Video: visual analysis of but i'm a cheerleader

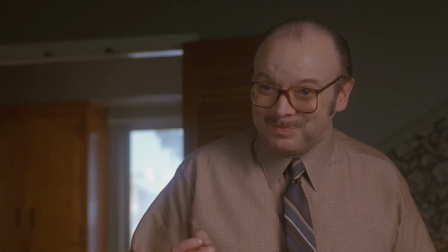We're afraid you're being influenced by a way of thinking and unnatural.
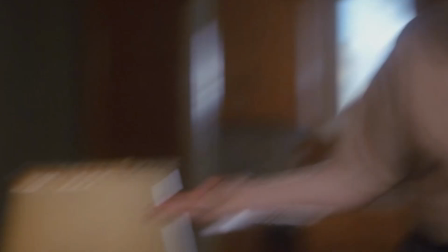Do you remember the woman on TV? Honey, we think you're a lesbian.
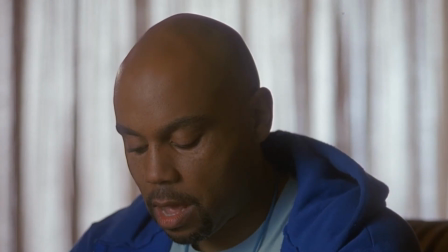At first glance, the 1999 film But I'm a Cheerleader, directed by Jamie Babbitt, might seem like a depressing story.
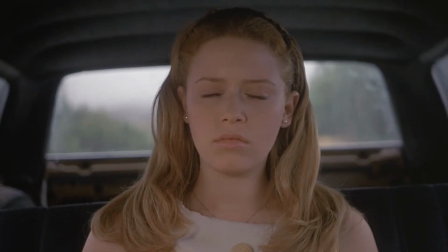It focuses on a teenage cheerleader, Megan, who gets sent to a religious reparative therapy camp, otherwise known as conversion therapy, when her friends and family suspect that she's a lesbian.
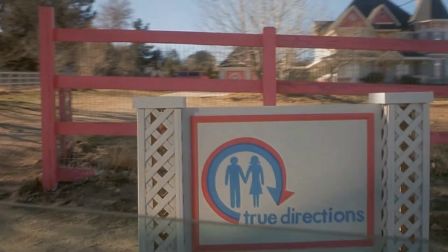A film tackling such serious issues could have easily gone the more dismal route with its storytelling,
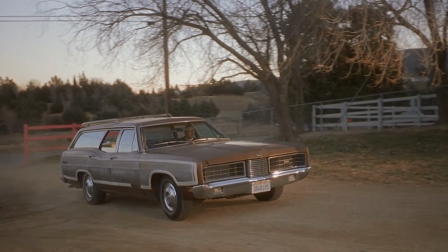as seen with the miseducational Cameron Post, but Babbitt instead wanted it to feel like a gay clueless.
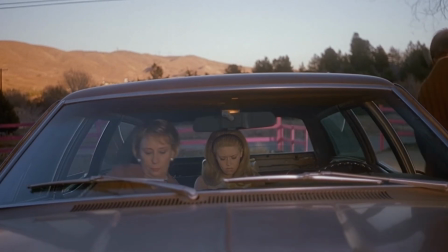With its bright visuals, quirky characters, and cheery music, it's no wonder this film has become a cult classic, especially among queer audiences.
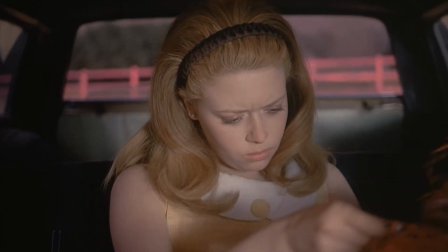This video essay will analyze the mise en scene of But I'm Achieveder and discuss the meaning it added to the story of the film.
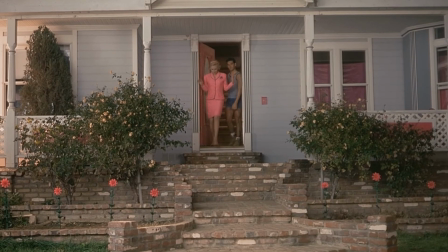As Babbitt herself stated, the look of the film is Barbie Dreamhouse meets Edward Scissorhands.
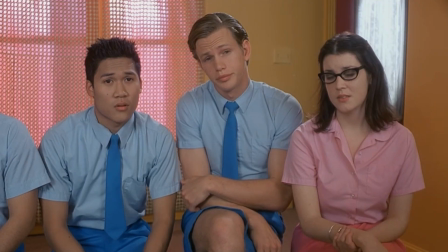Everything seen on screen contributes to this effect, from the set and costume design to the props and even to the way that actors are placed within the shot.
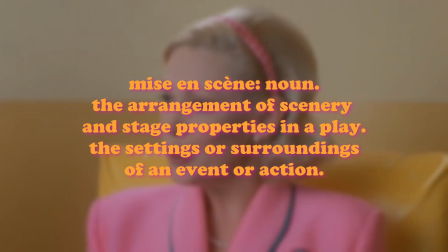This is what's known as mise en scene. If you know what you're doing, you can take advantage of these visual elements to add more depth to the story, which is exactly what But I'm Entreated did.
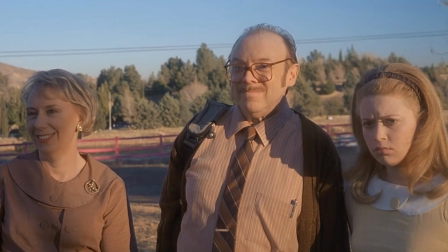Costuming was an important element that was used very thoughtfully throughout the film.
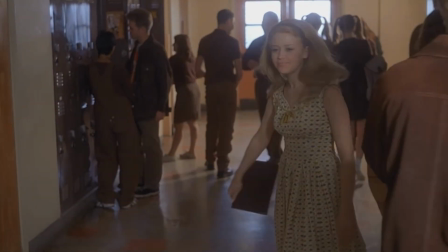In the snippets we see of Megan's life before being sent to the reparative camp, True Directions, everyone is dressed in various shades of brown, even Megan herself.
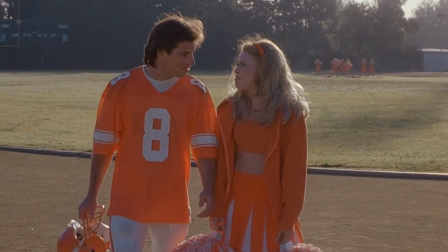The cheer uniform she wears is orange, but it still matches with the brown and tan tones that surround her.
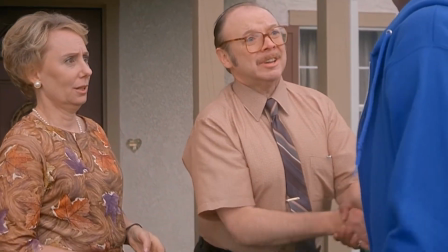By contrast, RuPaul's character, ex-gay Mike, is the first person to wear a different color.
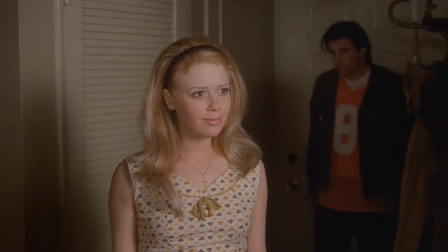But what's interesting about his outfit is that, although it's monochromatic like everyone else in the movie so far, it's of a bright blue instead of boring brown.
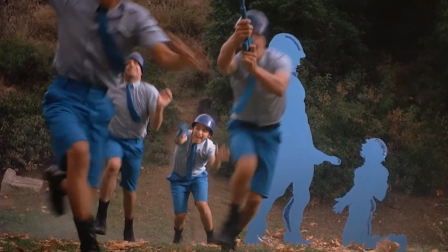This shows that, even though he does stand out from the norms of Megan's world, he's still living within the restrictions of a different sort of norm, that of the camp founder Mary Brown.
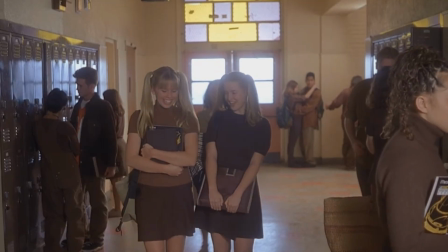As the movie progresses, costume and set design go hand in hand. Just as the people in Meghan's home life were dressed fully in brown, so were the sets.
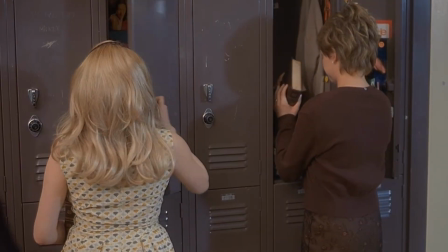Meghan woke up in a brown bedroom, prepared food in a brown kitchen, and then went to her brown school and drove home with her boyfriend in a brown car with brown seats.
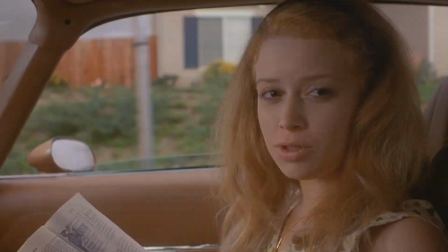Her whole life was neutral and bland until she was sent to true directions. Upon arrival, she is thrust into a world of bright colors and false niceties.
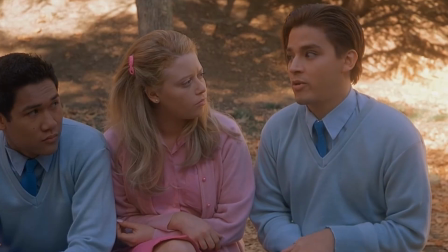Each camper is forced to dress head to toe in the color that corresponds with their gender, pink for girls and blue for boys.
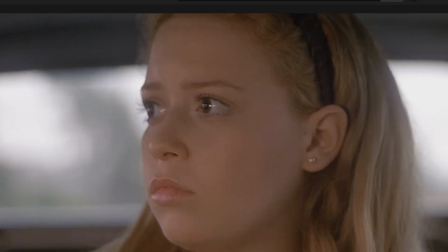The blue and pink house stands out like a sore thumb among the dead grass that covers the property as does the bright fence that surrounds it,
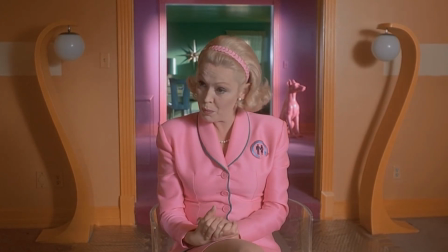and inside is a whole other universe of color that is nothing like what Megan had in her normal day-to-day life.
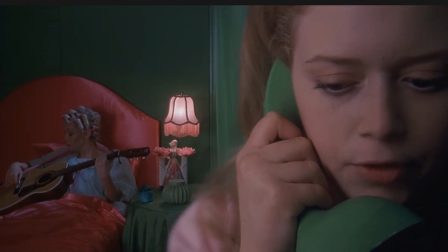Each room is a different color and each is furnished perfectly symmetrically.
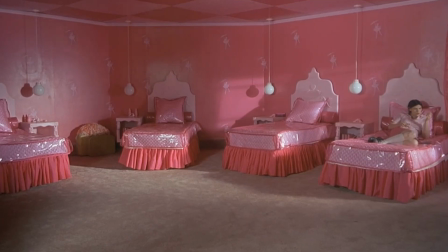The large bedroom for the girls feels very much like a Barbie playset, with everything in the room being pink, down to the crinkly plastic that covers the bedsheets and pillows during the day.
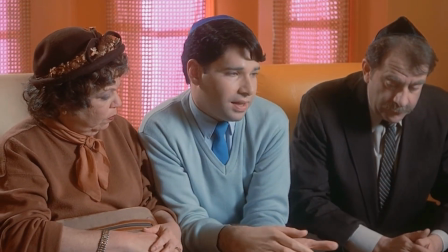It's certainly following a specific, albeit blinding, aesthetic, but in doing so, it makes it feel unlivable.
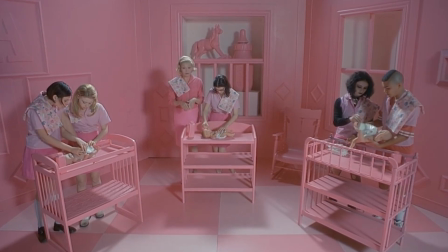The house feels more like a dollhouse, rather than somewhere that's meant to house a group of teenagers for several weeks at a time.
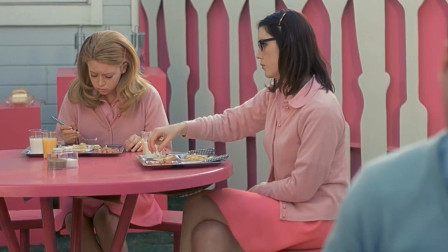When you consider the intentions of True Directions, this can be a bit confusing.
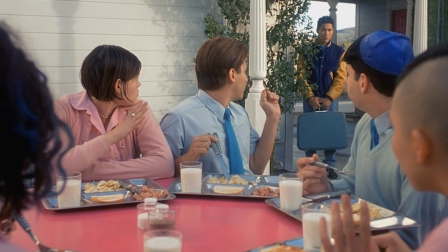Why would a camp that aims to supposedly help these quote-unquote brainwashed kids to realize
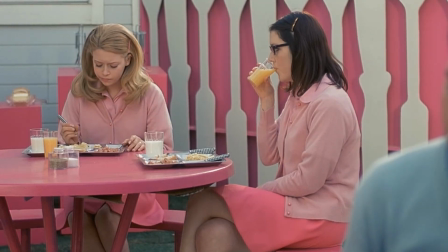their true heterosexual self not be decorated in neutral tones that matches with what the real world looks like?
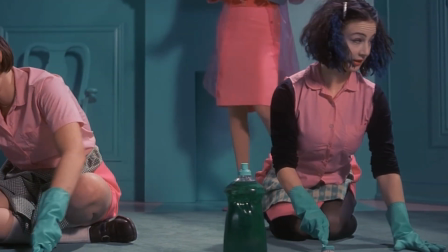It seems like that would be almost counterproductive, wouldn't it? Or at the very least, just plain misaligned with its goals.
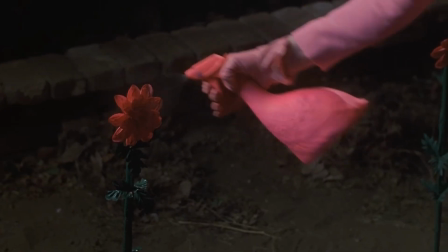But the thing is, it actually does line up with the true intentions of this camp.
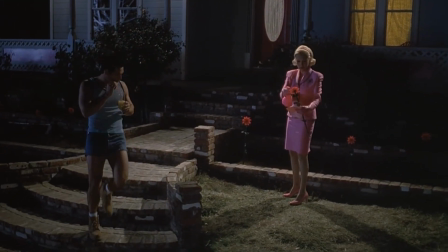All Mary cares about is maintaining appearances, even though she tries to make it seem as though the camp is mostly successful in converting people away from being gay,
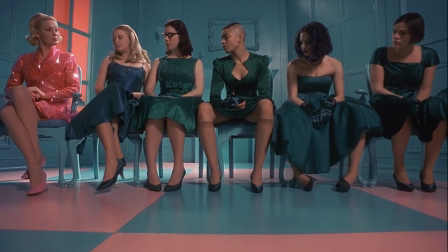the truth is that that's not what's going on at all. what's truly happening is that it's just ingraining a set of rules that these kids
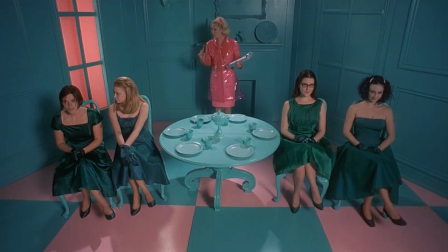must all follow in order to be perceived as heterosexual. another visual element that's crucial to the storytelling of
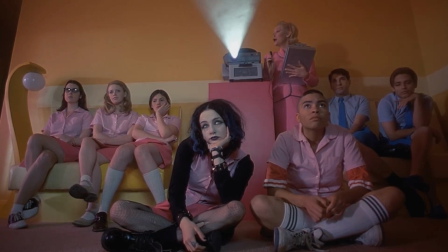the film is the blocking of the characters. there are several scenes where the characters create symmetry just by the way they're positioned on the set,
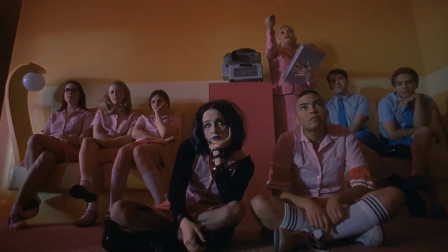which shows that these characters are following in suit with the guidelines Mary is giving them.
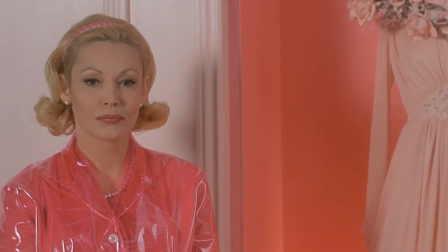What's interesting is that Graham, Megan's eventual love interest, tends to be positioned in a way that breaks that symmetry.
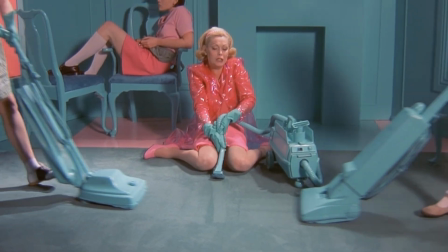For instance, in this scene, we see that Megan and Hillary are following Mary's directions as they vacuum.